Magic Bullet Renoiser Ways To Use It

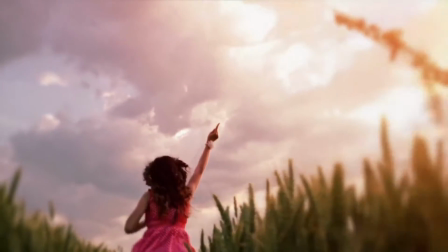0:06 Hi, I'm Harry Frank, and let's look at how Magic Bullet Renoiser can help you in your work.
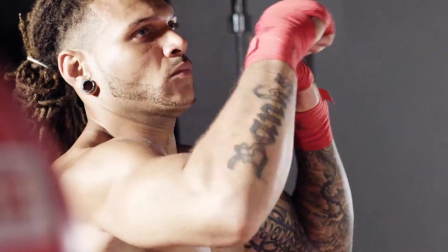0:12 Removing video noise with a tool like Magic Bullet Denoiser 3 can leave footage looking a little too clean.
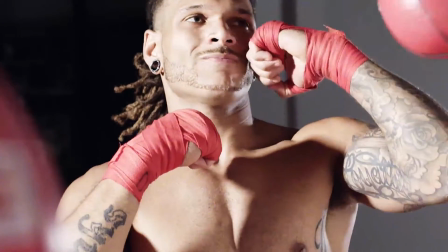0:18 Renoiser can really help bring your footage back from that overprocessed look.
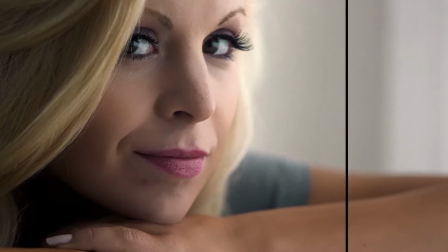0:23 Similarly, when doing cosmetic cleanup with a tool like Magic Bullet Cosmo 2, the texture of the original footage can be lost as skin is softened.
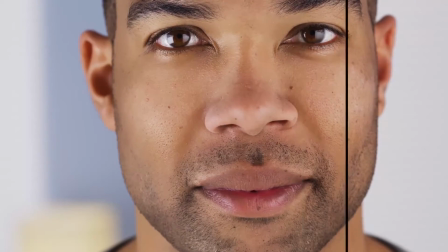0:31 But by using Renoiser, you can reintroduce the texture so that it feels untouched.
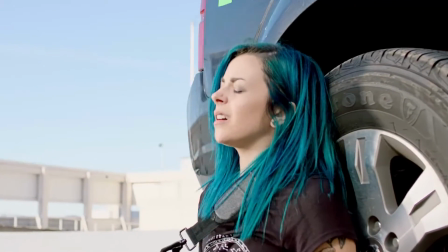0:37 Also, in some cases, your footage is just too clean to start.
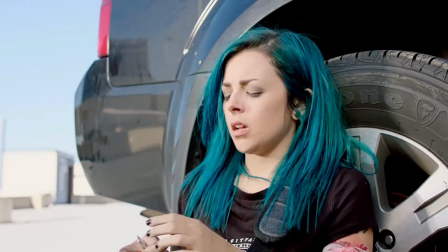0:41 Cameras like the Arri Alexa shoot in amazing quality but generate virtually no noise or grain.
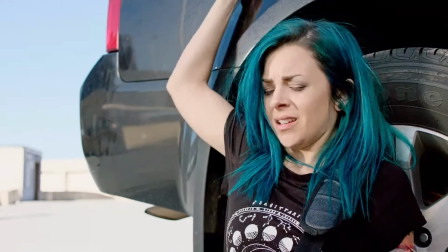0:47 A little Renoiser can go a long way to making it feel less digital and more cinematic.
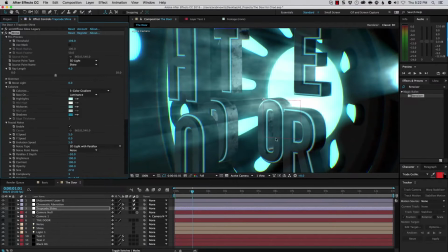0:52 Of course, sometimes your footage isn't footage at all, it's CGI. If you're creating motion graphics or working with 3D animation, adding a little texture can make it feel more real, or at the very least, give it more texture and life.
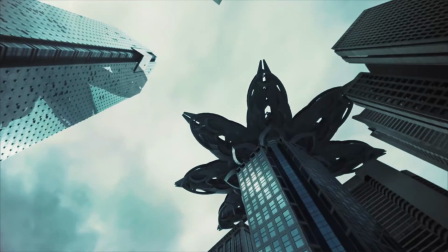1:06 In fact,
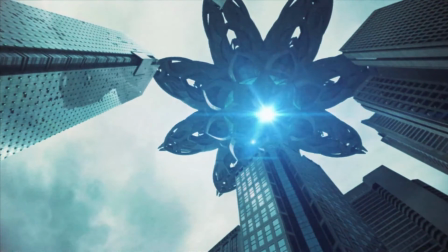1:07 visual effects and compositing almost always need some grain or texture to bring it all together and help hide that the elements in the shot were originally separate.
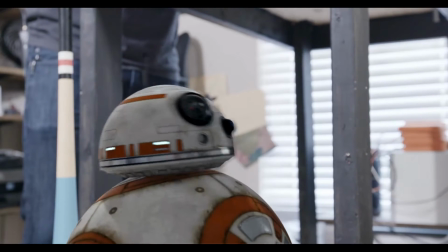1:15 Renoiser is great for unifying a visual effects shot so it feels like it all happened in camera.
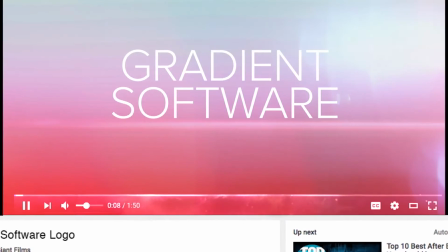1:22 Sometimes when you compress video for the web or you upload it to a video sharing site like YouTube, your gradients can go from smooth to blocky.
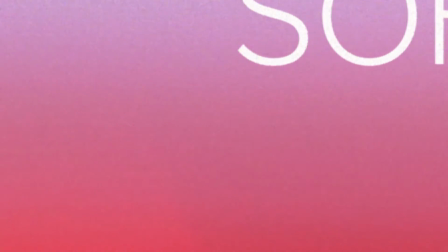1:29 Adding a little noise before render can protect your gradients from being killed by compression.
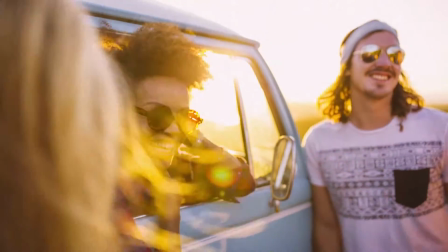1:34 And Renoiser is not just for fixing problems. If you just want to give your footage a truly authentic cinematic texture and grain,
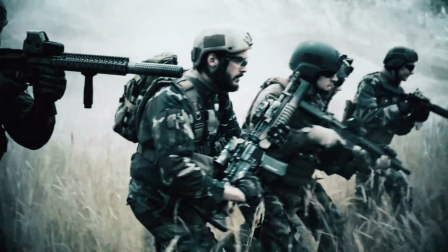1:42 Renoiser includes presets based on 8mm film grain, 16mm, 35mm, and more to get you there.
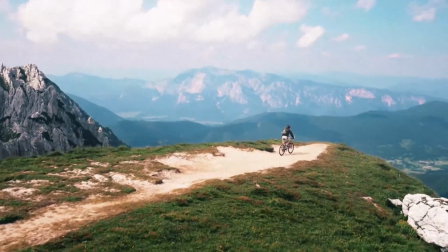1:50 And that's some of the ways you can use Magic Bullet Renoiser in your work.
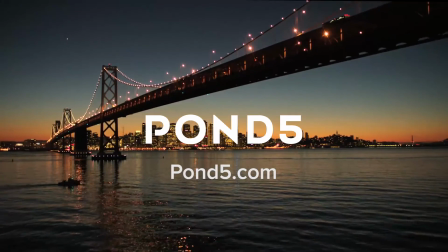1:54 Special thanks to our friends at Pond5.com for some of the footage we used in this video.
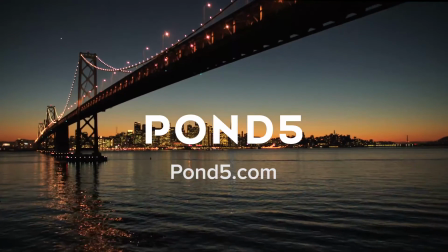1:59 Once again, I'm Harry Frank for Red Giant. See you soon.